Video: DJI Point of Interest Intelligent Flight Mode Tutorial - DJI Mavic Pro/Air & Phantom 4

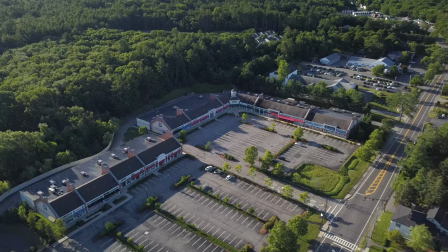[0:06]
Hi, I'm Stetson with Dronegenuity. In this video, we're going over the Point of Interest intelligent flight mode for DJI drones.
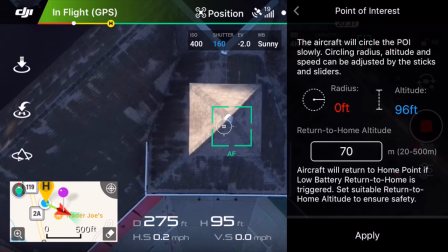[0:14]
We're going to be talking about how to set up the Point of Interest shot, what all of these numbers, sliders, and information means,
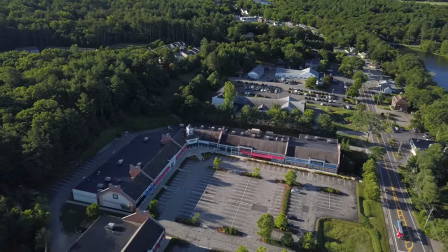[0:21]
and how to use Point of Interest to capture beautiful drone shots for a variety of projects and applications.
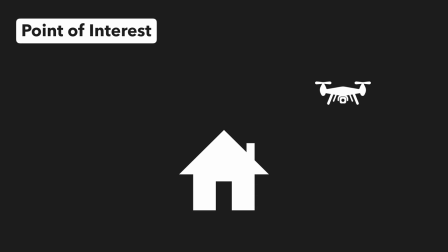[0:27]
First, let's go over the concept behind Point of Interest. The idea here is you use your drone to mark a desired subject as your point of interest. You back away from that subject, creating a radius, and then your drone will automatically begin to orbit the defined point while keeping the camera focused on the subject.
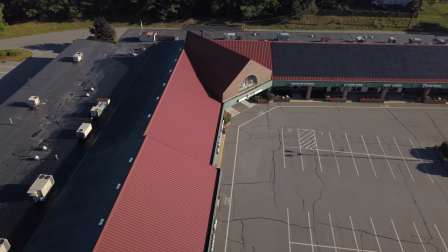[0:46]
Having the drone on this automatic flight path frees up the pilot to focus more on cinematic camera moves,
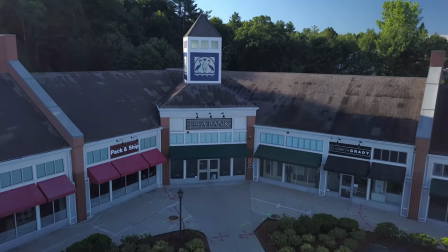[0:53]
showcasing the subject in a variety of creative new ways.
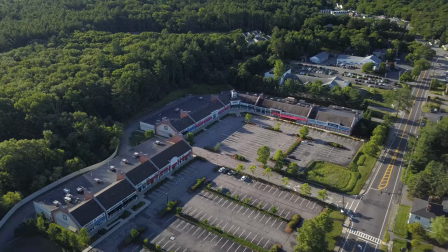[0:56]
So now that you understand the premises behind point of interest, let's cover how to enable it and utilize it with your DJI drone.
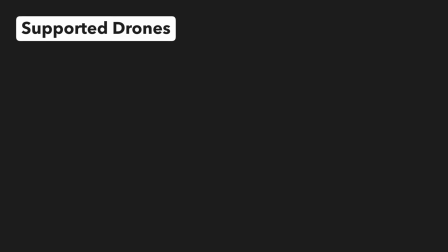[1:03]
First, you want to make sure you have a DJI drone compatible with the Point of Interest intelligent flight mode.
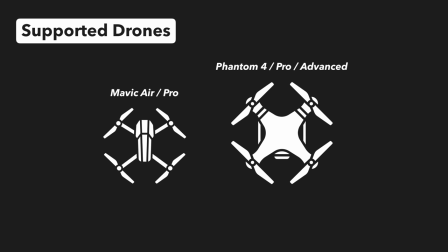[1:08]
At the time of recording this video, this includes a range of drones from the Mavic Air to the Phantom 4 Pro.
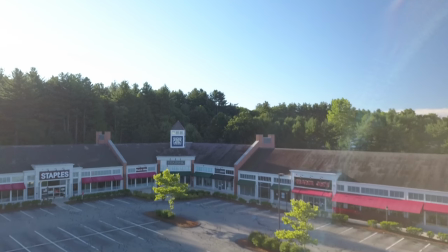[1:14]
Once you know your drone supports Point of Interest, take to the sky and fly your drone directly above your desired subject.
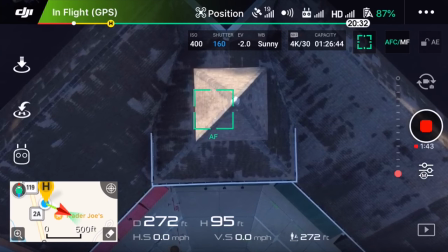[1:21]
You want to tilt your camera straight down and make sure your subject is centered in the frame.
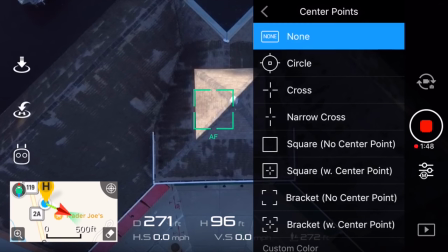[1:25]
Using one of the center point indicators can help with this and make sure everything is aligned properly.
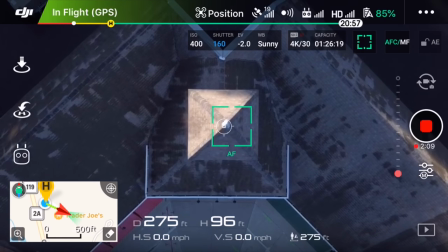[1:30]
Next, you're going to want to go into your intelligent flight modes and select point of interest.
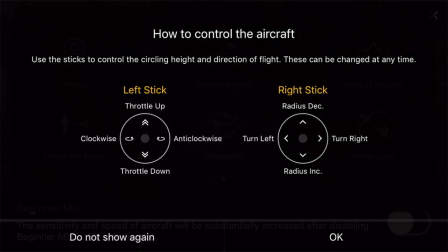[1:35]
You will get a brief overview of the controls. Here you can see the left stick will control your altitude and direction, while the right stick will control the radius and orientation of your drone.
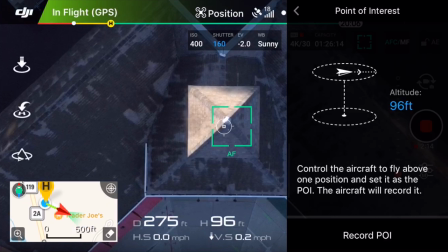[1:45]
Next, DJI provides us with a description of the flight mode. It says, control the aircraft to fly above one position and set it as the point of interest. The aircraft will record it. So we already flew our aircraft above our desired subject, so we can tap record POI at the bottom of the screen.
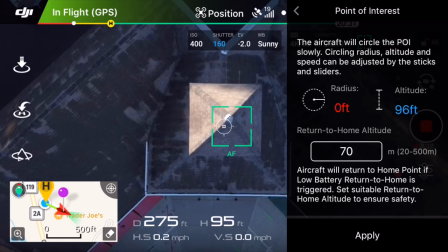[2:03]
Okay, so we have just set our point of interest. This will be the center of the circle that the drone will orbit around.
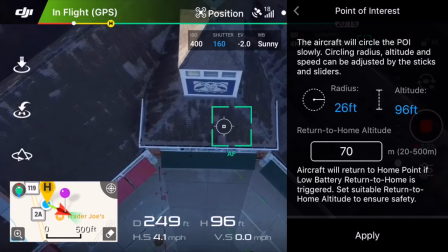[2:09]
Next, we want to set our radius, and we can do this by using the right stick to back the drone away from the subject.
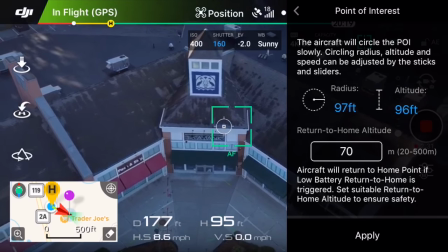[2:16]
The minimum radius is 17 feet, and once you pass that, you can see the number turn from red to blue.
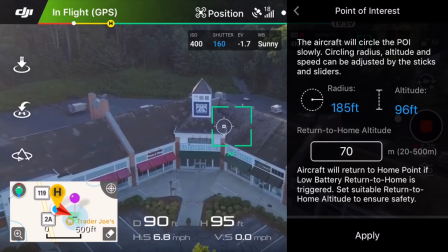[2:22]
It's a good idea to adjust the tilt of the camera while you are doing this so you can get an idea of what the shot is going to look like.
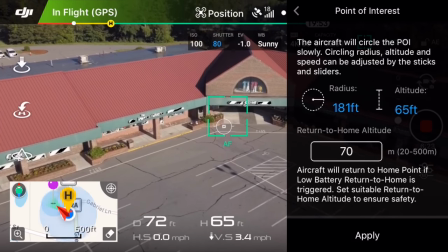[2:29]
From here, you can also change the altitude of your drone. Depending on the project, you may want to fly lower to get more of a level shot of your subject,
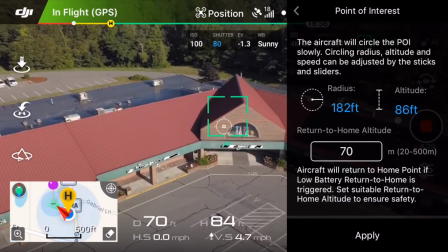[2:36]
or you may want to fly higher and have a nice angled shot looking down at the subject from above.
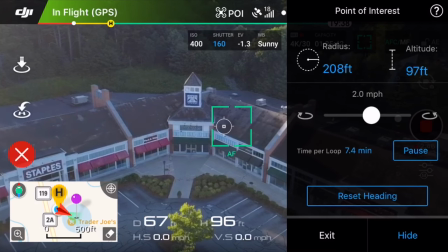[2:42]
Next, we can control our speed and direction for the point of interest shot.
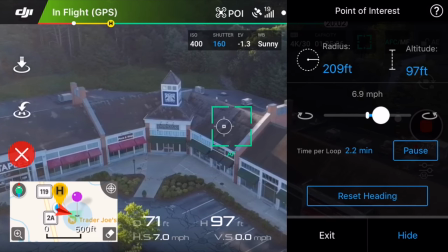[2:45]
Dragging the slider to the right increases the speed in the counterclockwise direction, while dragging the slider to the left increases the speed in the clockwise direction.
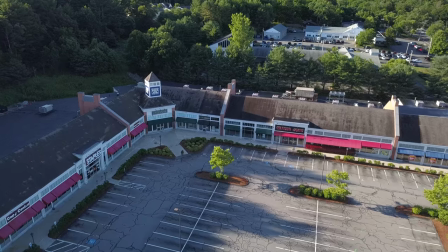[2:54]
What's awesome about point of interest is you can change your radius, altitude,
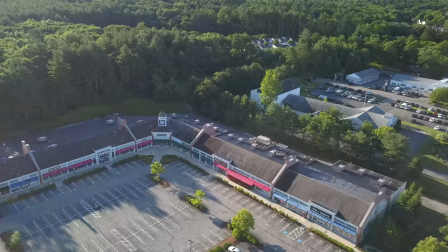[2:58]
and camera tilt while your drone is orbiting your subject, and the drone will always keep the subject centered in the frame.
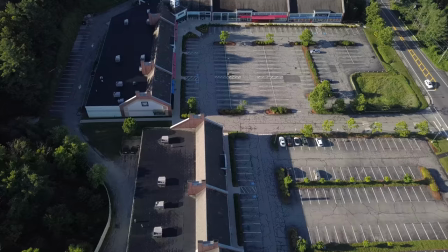[3:05]
This allows for some pretty incredible cinematic footage and is perfect for showing off properties, landscapes, or other projects.
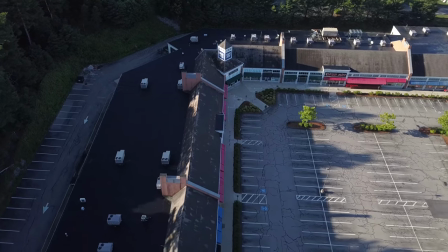[3:13]
For some shot ideas, you could start low to the ground and close to your subject,
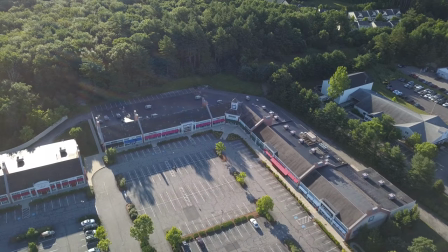[3:17]
and then gradually pull back and up while tilting your camera down, creating an awesome reveal of the subject and the surrounding landscape.
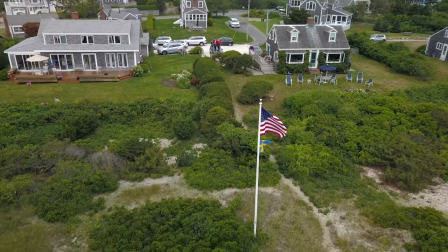[3:24]
You can also increase the altitude while tilting your camera down, appearing to spiral up and above your subject.
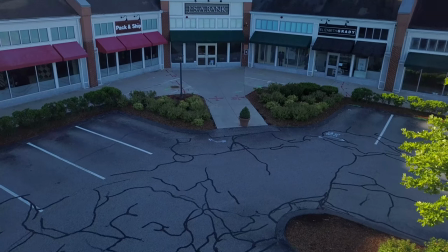[3:31]
Even a simple tilt up can act as a cool reveal of your subject while your drone is circling it.
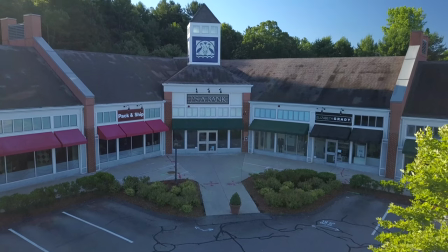[3:36]
And you can also use point of interest to set a very large radius and capture a landscape with a nice, subtle, sweeping motion.
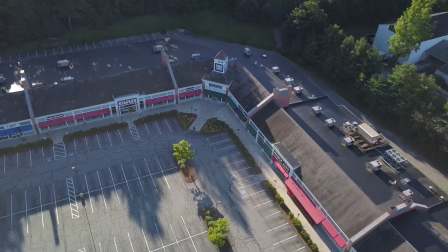[3:43]
So that is the point of interest intelligent flight mode. Again, what makes this so great is it puts your drone on an automated flight path around your subject,
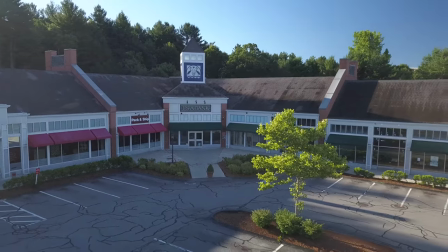[3:52]
allowing you to focus on creating cinematic camera moves to showcase your subject from a variety of heights and angles.
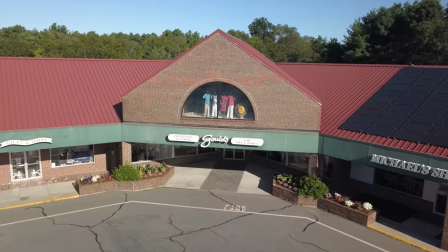[3:59]
Point of interest remains a powerful tool for drone pilots, and it helps deliver beautiful footage for a diverse range of projects.
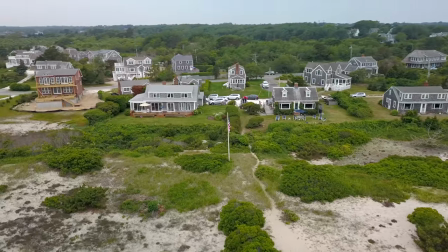[4:06]
So that wraps up this video covering the Point of Interest intelligent flight mode.
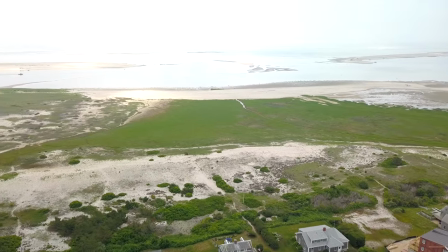[4:10]
Give this video a thumbs up if you found it helpful, and subscribe for more videos like this one.
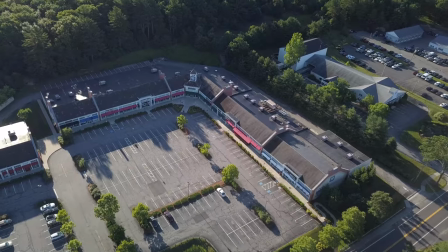[4:15]
I'm Stetson with Dronegenuity.